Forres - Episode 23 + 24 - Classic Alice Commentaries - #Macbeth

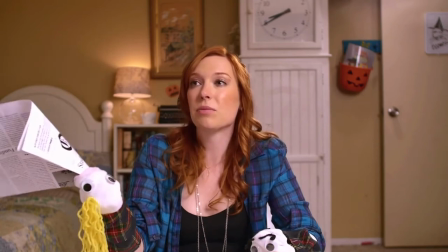249s
We use the sock puppets aggressively here because this is all plot.
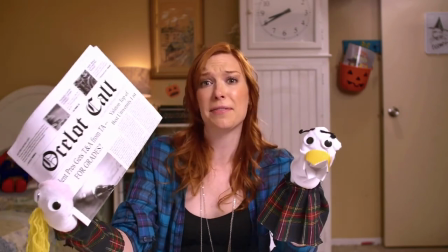255s
We had to make sure that everybody who wasn't online stayed caught up. This didn't just come out of goddamn nowhere for them.
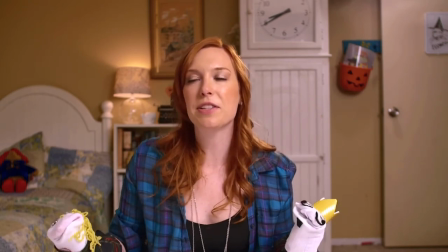262s
People who were just watching the videos would still be okay. So we hit a lot of exposition with puppets and diagrams and that
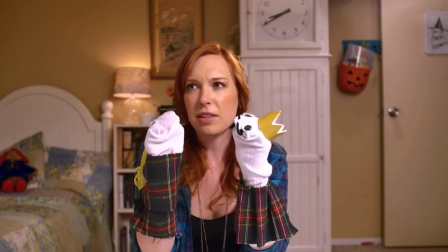271s
kind of thing. you'll notice any time I whip out a big poster board or a diagram or a diorama,
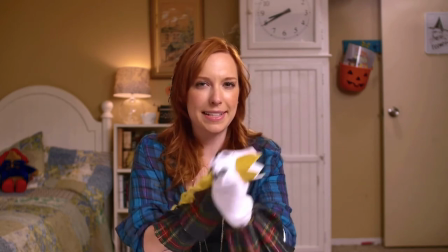277s
we're hiding exposition. Not cleverly, but that's what I'm doing.
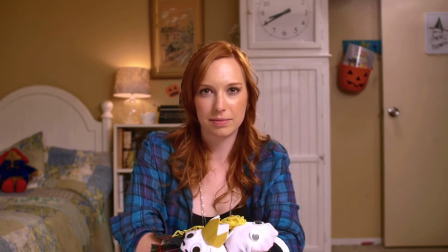284s Who I can talk to to take him down. The history majors.
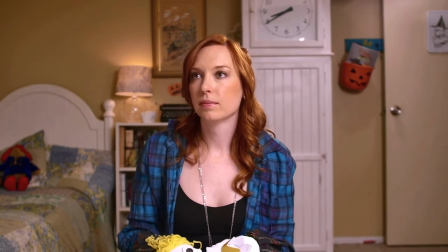290s Are you about to say what I think you're about to say? No, don't do that. Don't compare Ewan to Hitler.
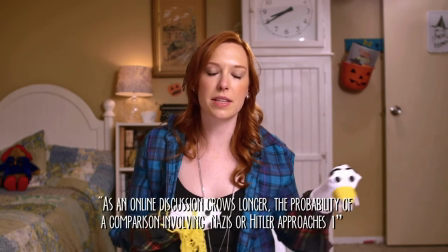295s Alright, no, I wasn't going to do that. Relax, Godwin. I'm just saying that the history majors always can predict the political future.
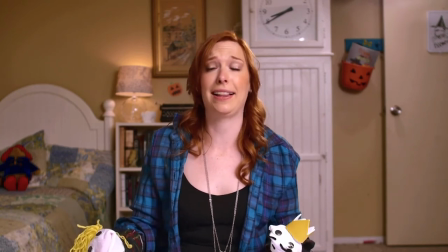300s It's kind of a weird, crazy, horrifying show. For God. Did you know that? No.
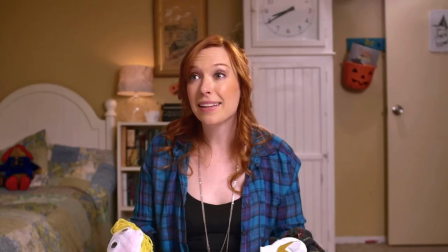307s Those creepy weirdos. Yes. A murder.
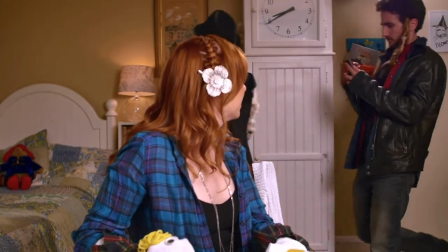312s
I was a history major, so this struck me, and this is also when I found out how many of you guys were also history majors, because the comments were like, oh my God, I felt that so hard.
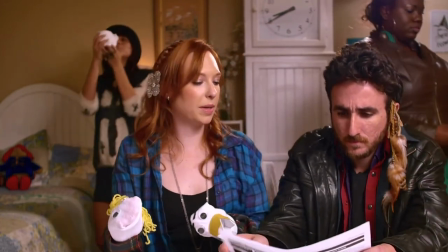320s
And I was like, yeah, I know. I'm one of you.
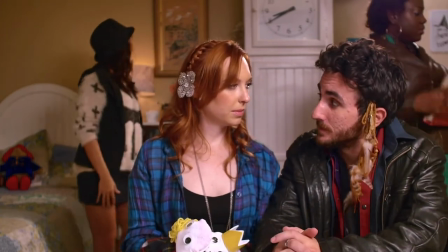324s
We always had a crow, inexplicably, whenever they entered the room or were coming so that it announced their arrival.
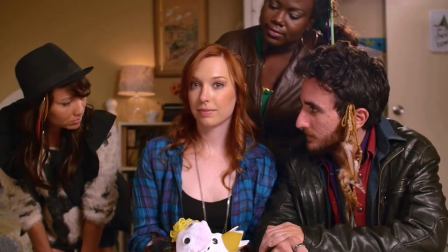333s
And we were so lucky. We got Shauna and Caitlin and Yuri to help us out.
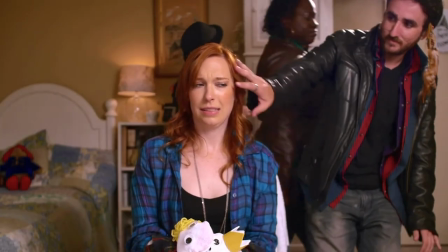338s
Yuri is like an old school, wonderful actor on the web.
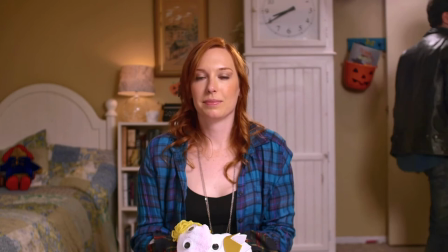344s
He also did Binge, which I will link like crazy because I love those guys. And you guys will love Binge.
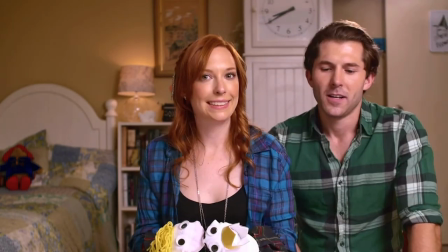350s
Shauna, obviously, I'll link her as well. She has a channel here. She's a nice YouTube celebrity. We were able to call on a bunch of YouTube celebrities.
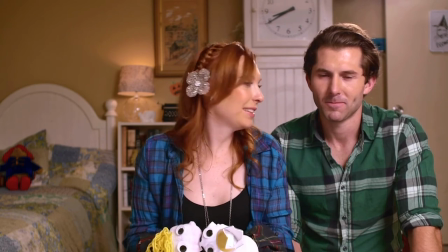357s
She was Tony's friend, or is Tony's friend. So he brought her on. Thank goodness for that.
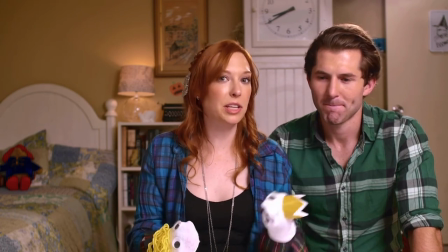362s I mean, they know all of this stuff, and no one ever...
His hair looks very tidy. It's not usually that tidy.
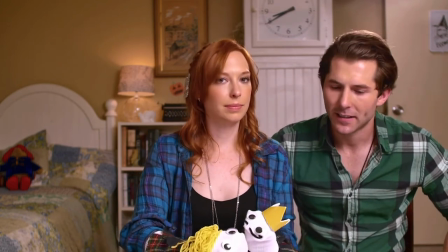369s
And this is, I think, also the beginning of Plaid, though we did do it specifically for Macbeth, because Scotland.
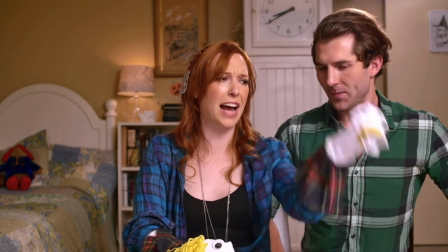375s
But this is really where it took off.
I'm Victor Frankenstein. I have to put that monster out of its misery.
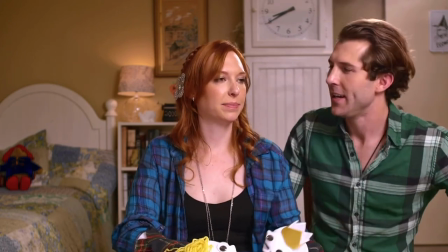380s Okay, Victor Frankenstein. Do you want help? From you?
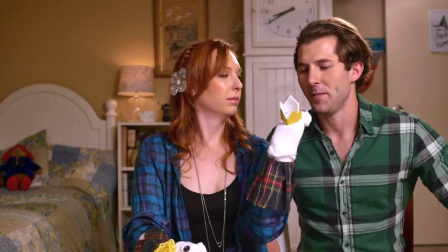386s From me.
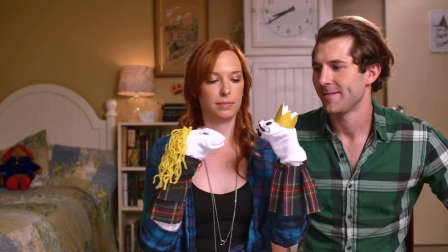390s
Cute reference. Cool.
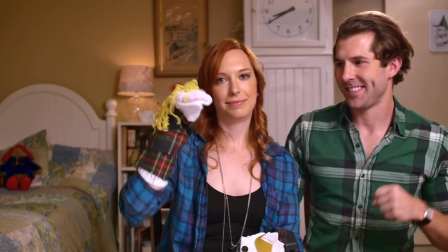396s You fist. Yeah.
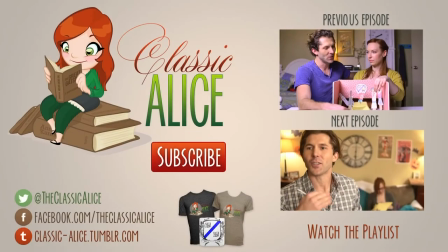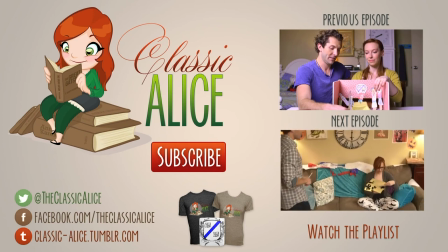404s I should have eaten him.
Thanks, guys, for watching. Remember, we're going to keep going. We're going to do the confessional in the same episode. So, again, please enjoy this excellent screen.
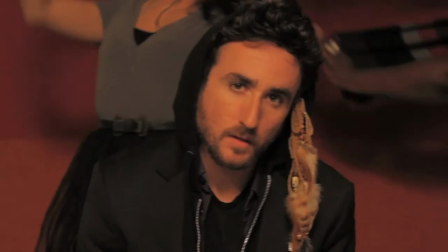416s
I assume I'm not cutting it out. I don't know why I would, but...
My thesis is about George Washington discovering America.
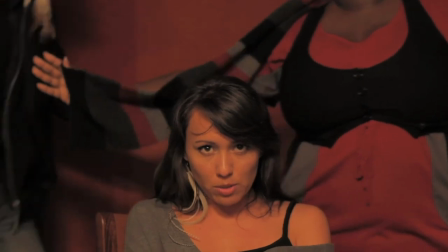424s In 1942, the sail of the ocean blue. Oh.
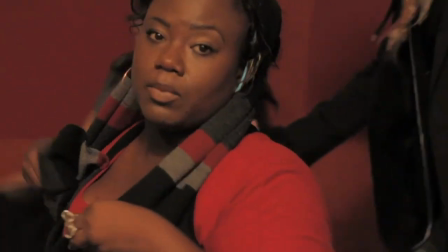432s The swimming of the best seal happened. It really did.
I told them to go nuts. Good for them.
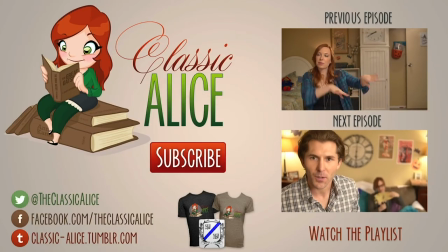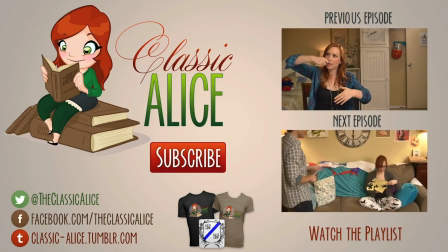445s
I love some of these comments.
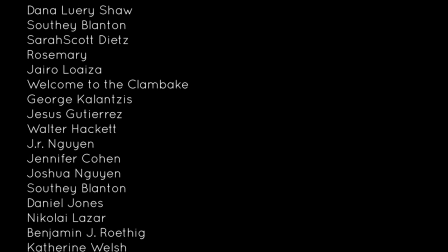446s
Easily one of the most shockingly funny videos in human history. thanks you guys so much for watching that was a weird way to end it but I
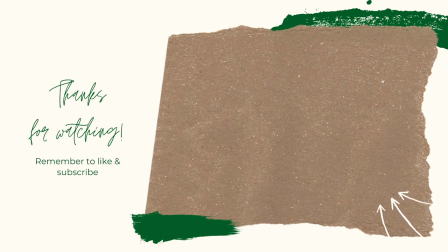454s
really appreciate you guys being here visit katehackett.com patronage if you'd like to see more and I will see everybody else next week bye